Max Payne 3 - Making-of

Peggy 18
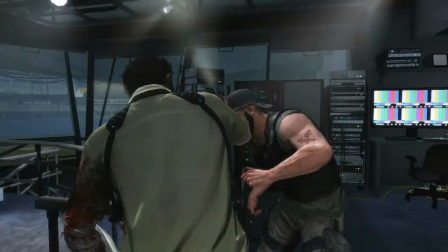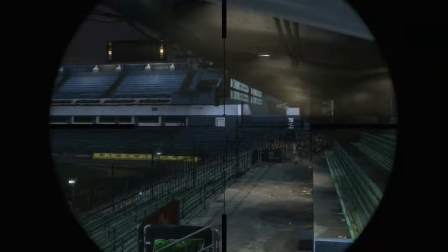Avec Max Payne 3, Rockstar Games a tenté de réaliser un jeu d'action cinématographique unique
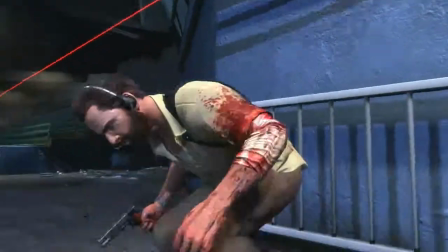qui utilise une série de présentations innovantes dans le but de rendre les transitions entre cinématiques et fusillades
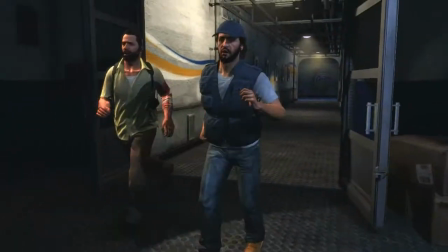mais aussi entre un chapitre et un autre totalement fluide.
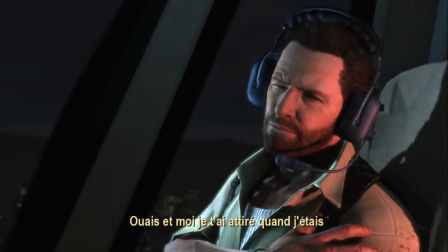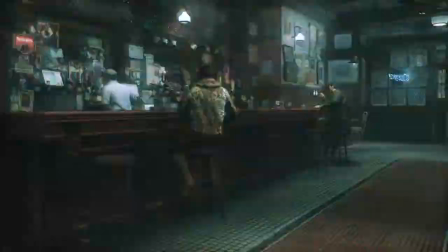et donnant une expérience qui maintient le joueur immergé dans l'histoire sombre et torturée de Max.
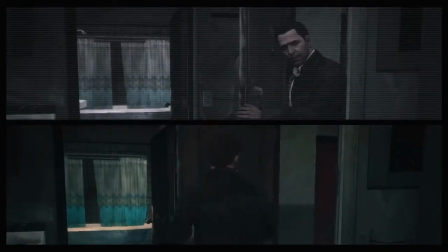La franchise Max Payne est connue pour ses cinématiques racontées sous forme de bandes dessinées,
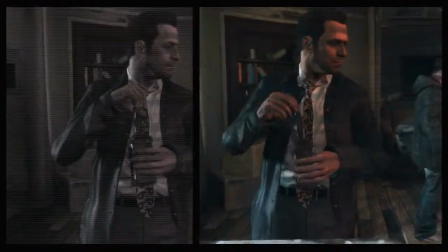intégrant une voix off et des flashbacks afin de bâtir une narration élaborée et complexe.
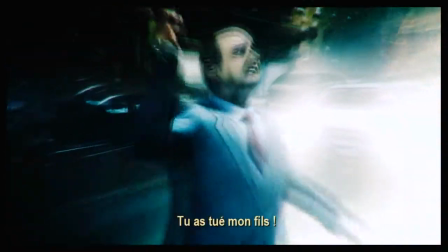Afin de faire évoluer cette présentation, les studios Rockstar ont développé pour Max Payne 3 un générateur de vignettes qui, en temps réel,
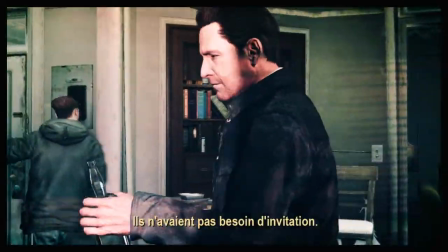incorpore dynamiquement des images du jeu afin de
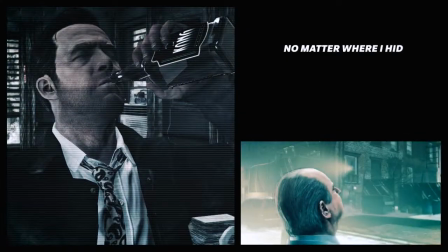maintenir le joueur dans l'univers du jeu mais aussi dans la tête de Max.
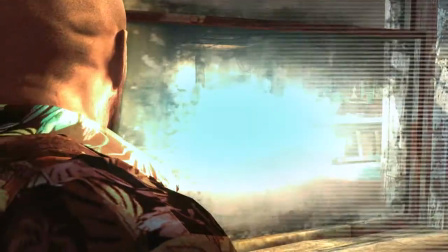Les transitions entre les phases de jeu et les cinématiques utilisent un éventail de techniques de montage cinématographique sans jamais montrer le téléchargement à l'écran.
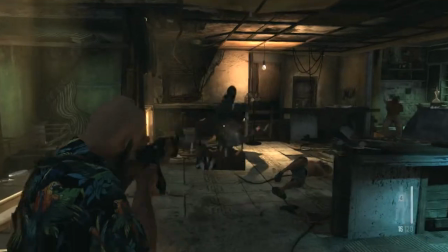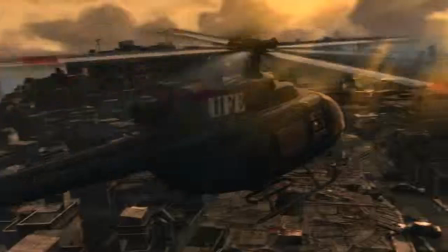Chaque environnement dans Max Payne 3 est extrêmement détaillé et inspiré du monde réel ce qui le rend parfaitement interactif.
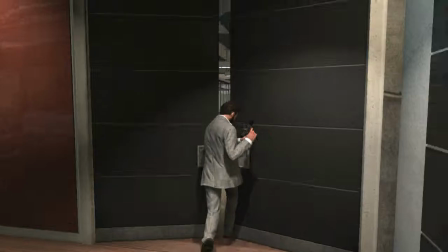Pendant les fusillades, l'ensemble des éléments de l'environnement volent en éclats,
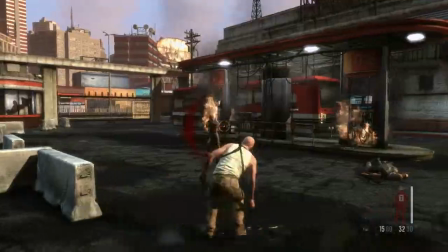se brisent ou explosent, accentuant la sensation de chaos.
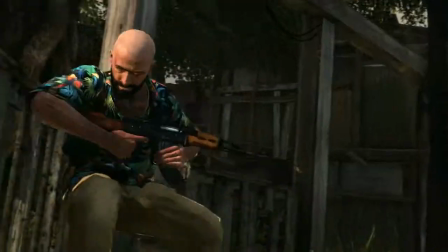Alors qu'elle vous permettra de faire une courte pause dans l'action, votre couverture est aussi destructible.
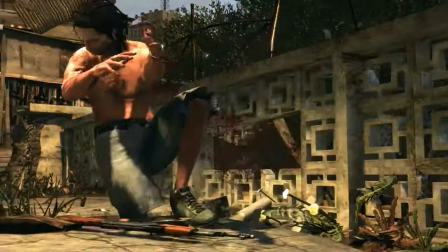Plus les matériaux de construction utilisés seront pas de gamme, plus les couvertures se détruiront facilement, alors que d'autres zones offriront une meilleure protection lors des changes de tir.
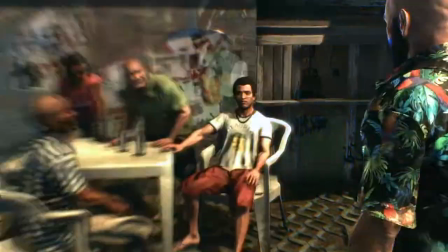Lors d'un moment plus calme, Max peut explorer l'environnement afin d'en apprendre plus sur sa situation délicate.
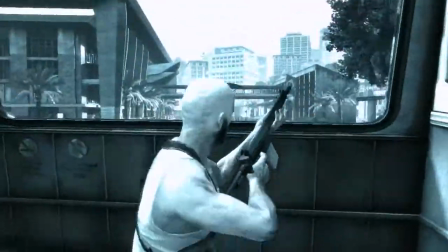Le même niveau de détail a aussi été apporté dans les animations de l'Arsenal où tous les
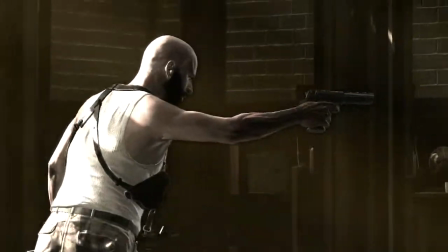mouvements de Max lorsqu'il recharge et change d'arme ont été réalisés en fonction du type d'arme.
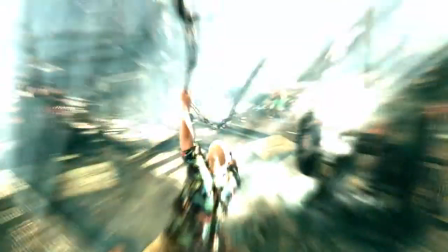Avec une présentation cinématographique stupéfiante conçue pour mettre en valeur les fusillades finement réglées et la narration sombre,
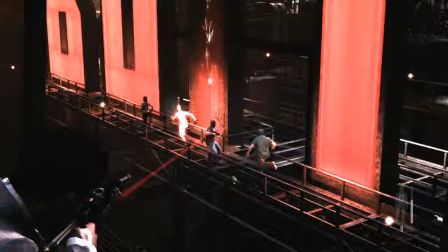Max Payne 3 offre aux joueurs une expérience incroyablement immersive, presque aussi sublime à voir que captivante à jouer.